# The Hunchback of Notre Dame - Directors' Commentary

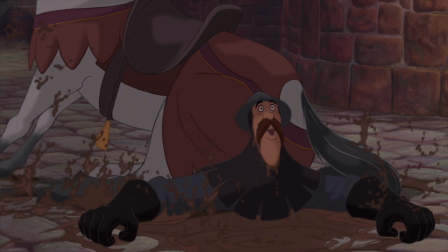[16:43]
Ready? Every preview brought down the house. It really did, especially when we added the big tuba raspberry sound there as well.
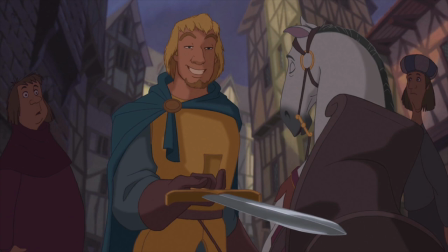[16:51]
Here's an interesting thing. Whenever we recorded Kevin Kline, we gave him a big sword, and somehow it helped him get into the character a little bit more. And even though he had never appeared on camera, he always recorded in the studio holding his giant sword.
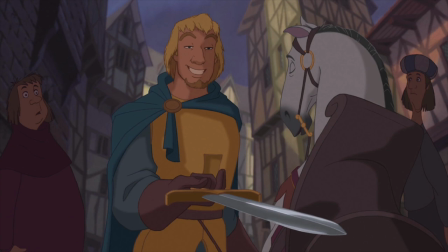[17:03]
Yeah, he was in the studio in front of the microphone swinging the sword around. And it just really... He actually kind of screwed up a few takes because he'd bonk it into the microphone stand. Cut the cable. But I think he just felt more knightly feeling the weight of that sword in his hand. It was Roy Conley that said, Guys, he's an actor. Give him a prop.
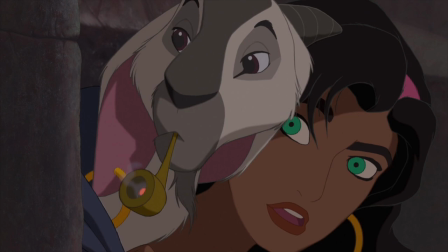[17:22]
Here's Esmeralda in disguise over here on the right, which kind of lays some pipe for later in the film when she has to escape out in the city streets in her little jolly disguise.
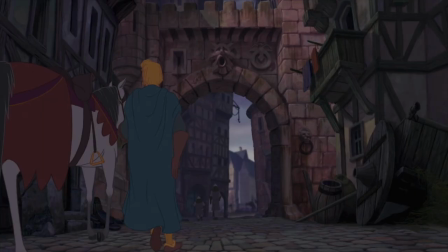[17:32]
Now that joke, Achilles' heel, that came up in a recording session with Kevin Kline. We didn't have a name for the horse, and Kevin Kline during the session said, Guys, what's his name? This horse needs a name. and we tossed around all kinds of different ideas until one of us it was uh you know it was will it was will
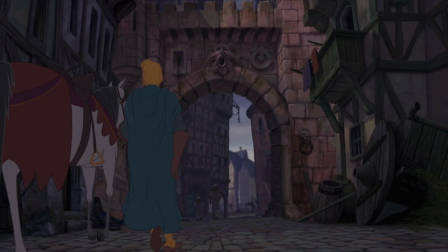[17:46]
or me or gary one of us said uh uh how about how about achilles that way he can say achilles heel and we all cracked up in the booth and his name ended up uh achilles
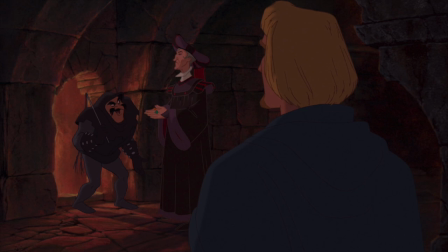[17:59]
i've always enjoyed this shot here with the torturer who clearly enjoys his work i think that was one of will finn's favorite scenes also
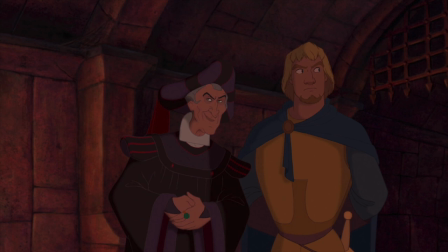[18:08]
This little scene had to get across the idea of the confident captain in from the battles to do Frollo's bidding for him in town. And this is the first time that Phoebus kind of realizes that the job he's been hired to do may not be entirely pleasant.
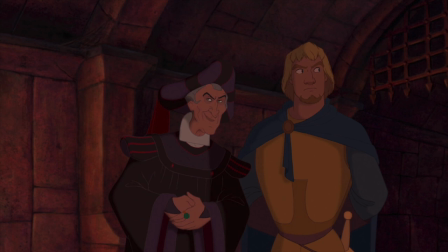[18:23]
As pleasant as soldiering is, I'm sure, but he sees here that he's kind of signed on with something he hadn't quite counted on.
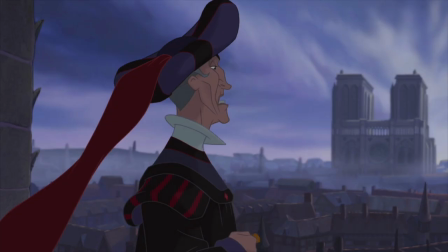[18:32]
This whole sequence was to kind of set up the dynamic of the gypsies being oppressed in Paris. It was boarded by Jim Capobianco. Jim Capobianco. He actually, Jim created the device of Frollo using ants to illustrate his point of view.
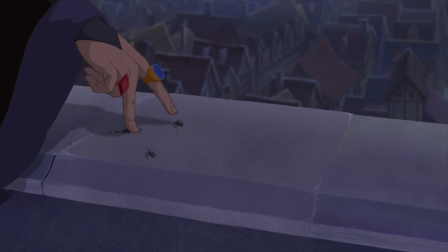[18:49]
His disdain for the gypsies. Dehumanization of the gypsies. It's actually very effective. We always got a nice eww from the audience when he smashes them with that big block. Even when he lifts the block up and they all go crawling around.
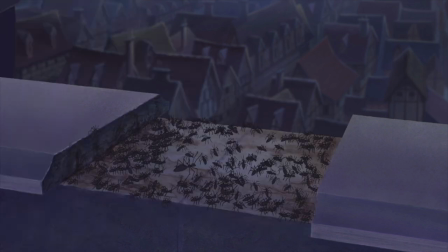[19:02]
Right here. Ew. Never failed. It also sets up the Court of Miracles.
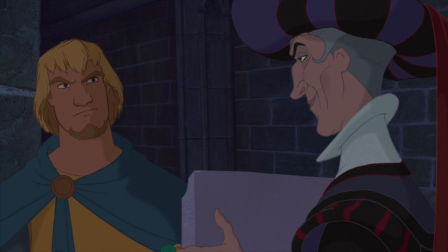[19:10]
Frillo's master plan to find the Court of Miracles. Oh, very clever. Almost as if we'd planned it that way.
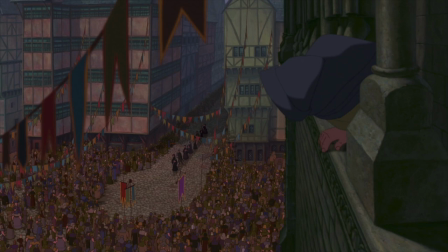[19:16]
True, true. This leads us into probably the biggest production number, not only of this film, but perhaps in animated history. We started a couple, three years before the movie came out, and it was finished right up until the day we had to finish the film, and it's a song called Topsy-Turvy.
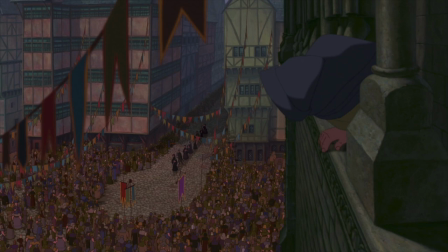[19:33]
It's a real tour de force, not only for Alan and Steven, who composed this epic, epic song that had to cram a ton of storytelling into a relatively short period of time,
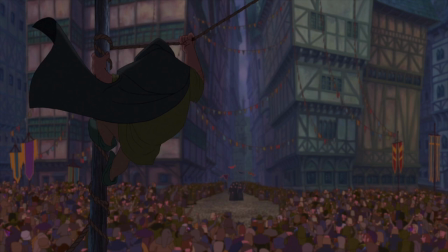[19:45]
but it also shows off our CGI crowds, which were a big technical breakthrough for us. Great group of people leaded by, leaded, leaded, leaded, on land, fill her up, led by Kiran Joshi, who is the head of our computer graphics area,
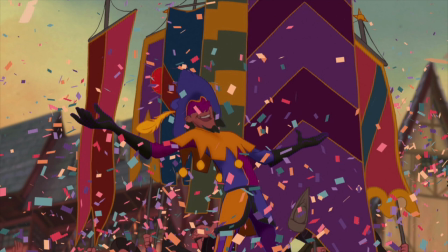[20:02]
created these huge Ben-Hur kind of crowds in the streets of Paris, and a lot of this confetti, and just the feeling of a huge crowd scene.
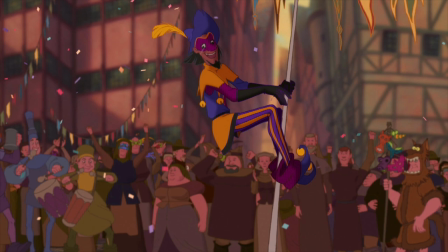[20:12]
It's really only several, about six different... Half a dozen people. Yeah, about half a dozen computer-generated models with interchangeable hats and hair. Masks, beards, and then their color palette will change.
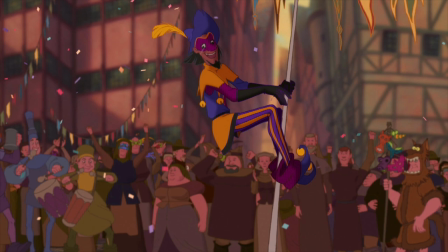[20:27]
Right, and a variety of different types of behaviors, but the way they're dispersed through a crowd scene, it gives you the illusion of this huge multitude.
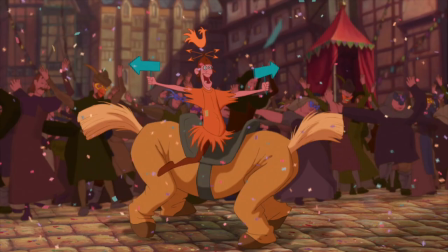[20:34]
They're also usually mixed in with the hand-drawn crowd, so that your attention isn't right to the computer-generated people. You're supposed to be looking at the two-butted horse or the dancing girls.
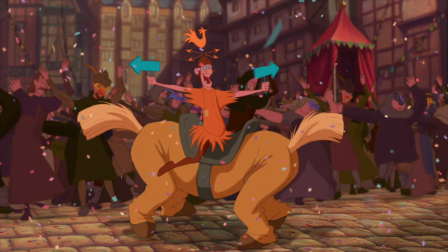[20:47]
We originally thought of the CG characters in the sequence to feel more like moving wallpaper, but they turned out so well that we used them more often.
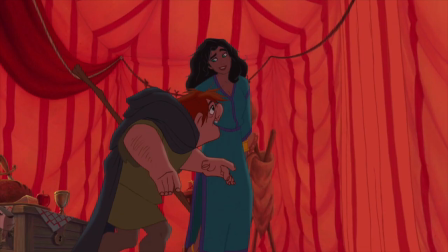[20:55]
Here's a great little scene where we introduce Quasimodo to Esmeralda for the first time in kind of a tender little moment in her tent. Yeah, we wanted a little bit of an emotional connection between the two of them before the actual judging of the Feast of Fools contest.
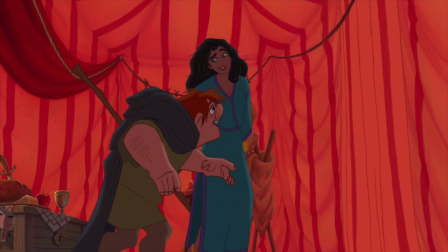[21:08]
So that she had a little bit of a, you know, as little as this is, a little past with him so that it wouldn't seem cruel that she pulls him up on stage.
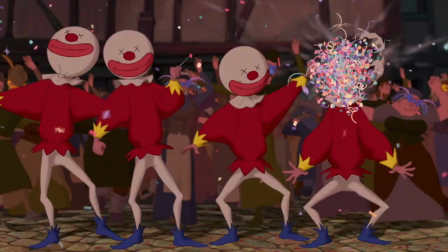[21:17]
Exploding-headed clowns based on a drawing by Gary. Thank you very much. And then we introduce the villain again in his Frollo-mobile.
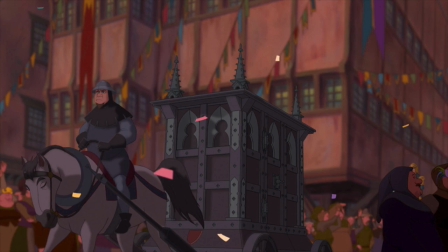[21:27]
The carriage of justice, which we also call the miscarriage of justice.
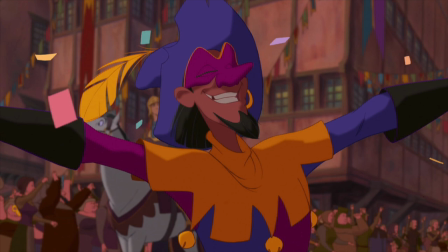[21:31]
The guy that really carries this song is Paul Candel, who did the voice of Clopin. Man, is he great. An amazing actor and performer. He was in the Broadway production of Tommy, playing Uncle Ernie. That's where we picked him up from. Yeah, just an amazing vocalist.
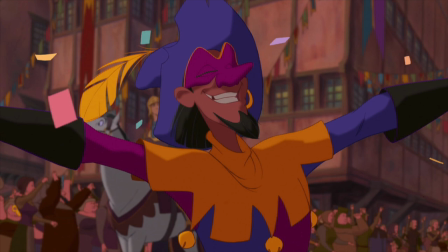[21:48]
He really, even Paul's actual physical being influenced the look of the character. If you look at the animation of Clopin, you see a lot of Paul in there. He often dressed in tights, too, just on the streets. Just in general.
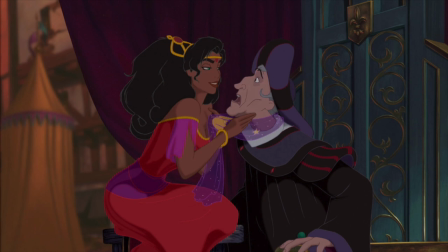[22:03]
This whole scene of Esmeralda's dance, I had to introduce her as an attractive character, but also had to kind of make Frollo bothered by her appearance.
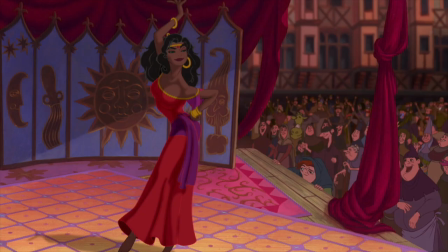[22:12]
Yeah, in a kind of uncomfortable way. Well, this sequence here is supposed to affect all three of our leading men. That's Quasimodo, Phoebus, and Frollo. All three of them have to be thunderstruck by her. Yeah, they all fall for the girl at the same time. And so we knew Esmerello was going to have to be something pretty special, and this dance sequence was going to be pretty amazing.
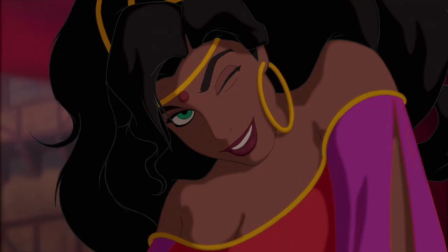[22:31]
It's a great animator named Danmarie Bardwell who animated this whole sequence really with very little live-action reference or choreography reference. Yeah, we shot some live-action reference of a dancer for that sequence, but ultimately threw it out because Esmeralda had to do moves and have a kind of timing that you couldn't duplicate in live action.
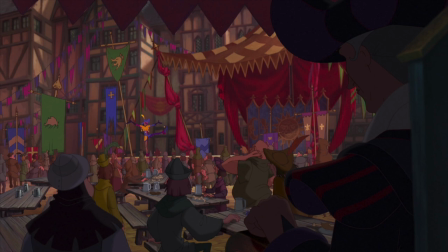[22:50]
This whole idea of crowning a King of Fools and the Festival of Fools isn't just a Victor Hugo invention. It actually was an ancient medieval festival. We tried to recreate that in the streets.
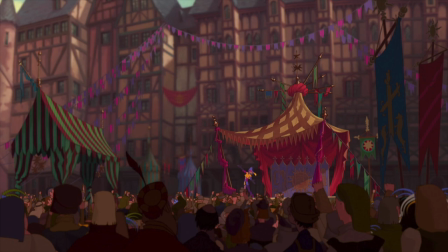[23:01]
We always saw it as a combination of Mardi Gras, the Super Bowl, Woodstock, and...
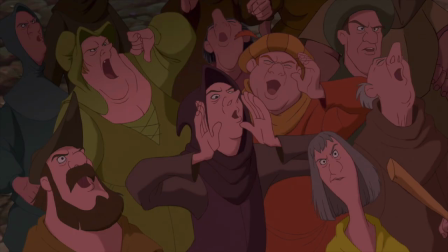[23:08]
World Cup soccer. The Douda parade. We actually had to get about 200 people on a soundstage to record these colossal crowd sounds. Cheers and boos and gasps.
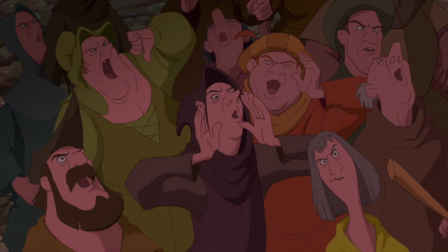[23:24]
They had to be directed like any other actor because they had to react to very specific points during this whole song sequence to what was happening on screen.
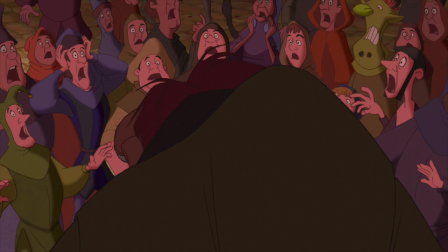[23:32]
So we had to tell a huge group of people, you have to be scared here, you have to be shocked here, now you have to start getting excited and it has to build here. Now murmur to yourselves. Now cheer. Here's one of the... Interesting experience directing.
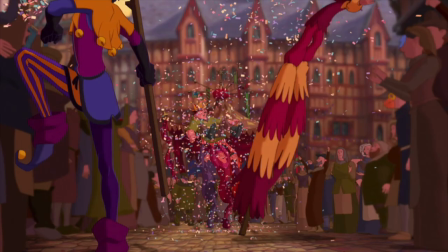[23:46]
This scene here is one of the biggest in Topsy-Turvy, actually. A guy named Phil Young, a veteran animator. Spent three months on this, doing Clopin and Quasi and the crowds. And that was combined... The guys carrying Quasimodo. It was combined with CG crowds and CG confetti. This is our first CG crowd shot right there.
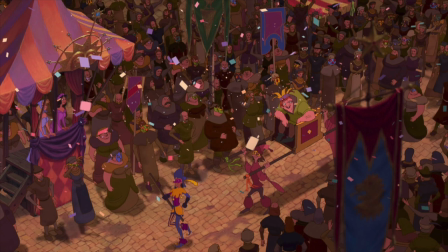[24:03]
It's a down shot. That's the one that sold us on the process. Kieran told us it would work, and we kind of believed him, but it was that shot that really saw us.
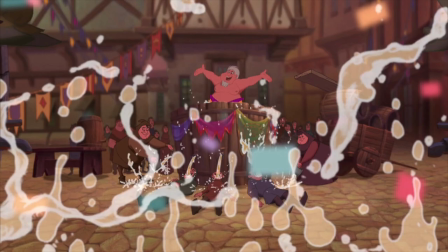[24:12]
Yeah, and when you see shots like this, you're just happy we did it. There's Bill Matthews, a beloved animator around the studio here, jumping into that vat of beer.
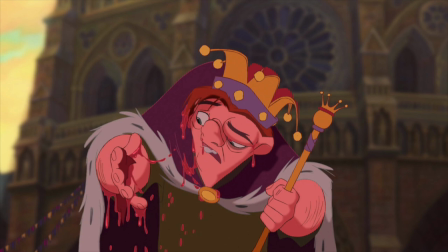[24:22]
There's a scene straight from Victor Hugo. Watch the art direction here. You'll see a great dramatic light change as the crowd starts to turn against Quasimodo. We kind of lose the kind of happy party colors. They get a little duller here. It's almost as though a cloud went over the sun.
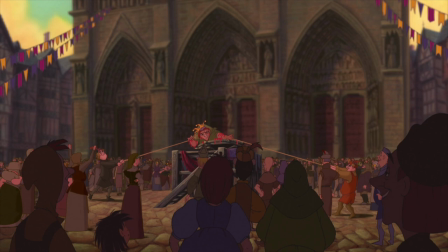[24:43]
And then when Quasimodo gets roped and tied, everything goes red. Do not adjust your sets. There it goes.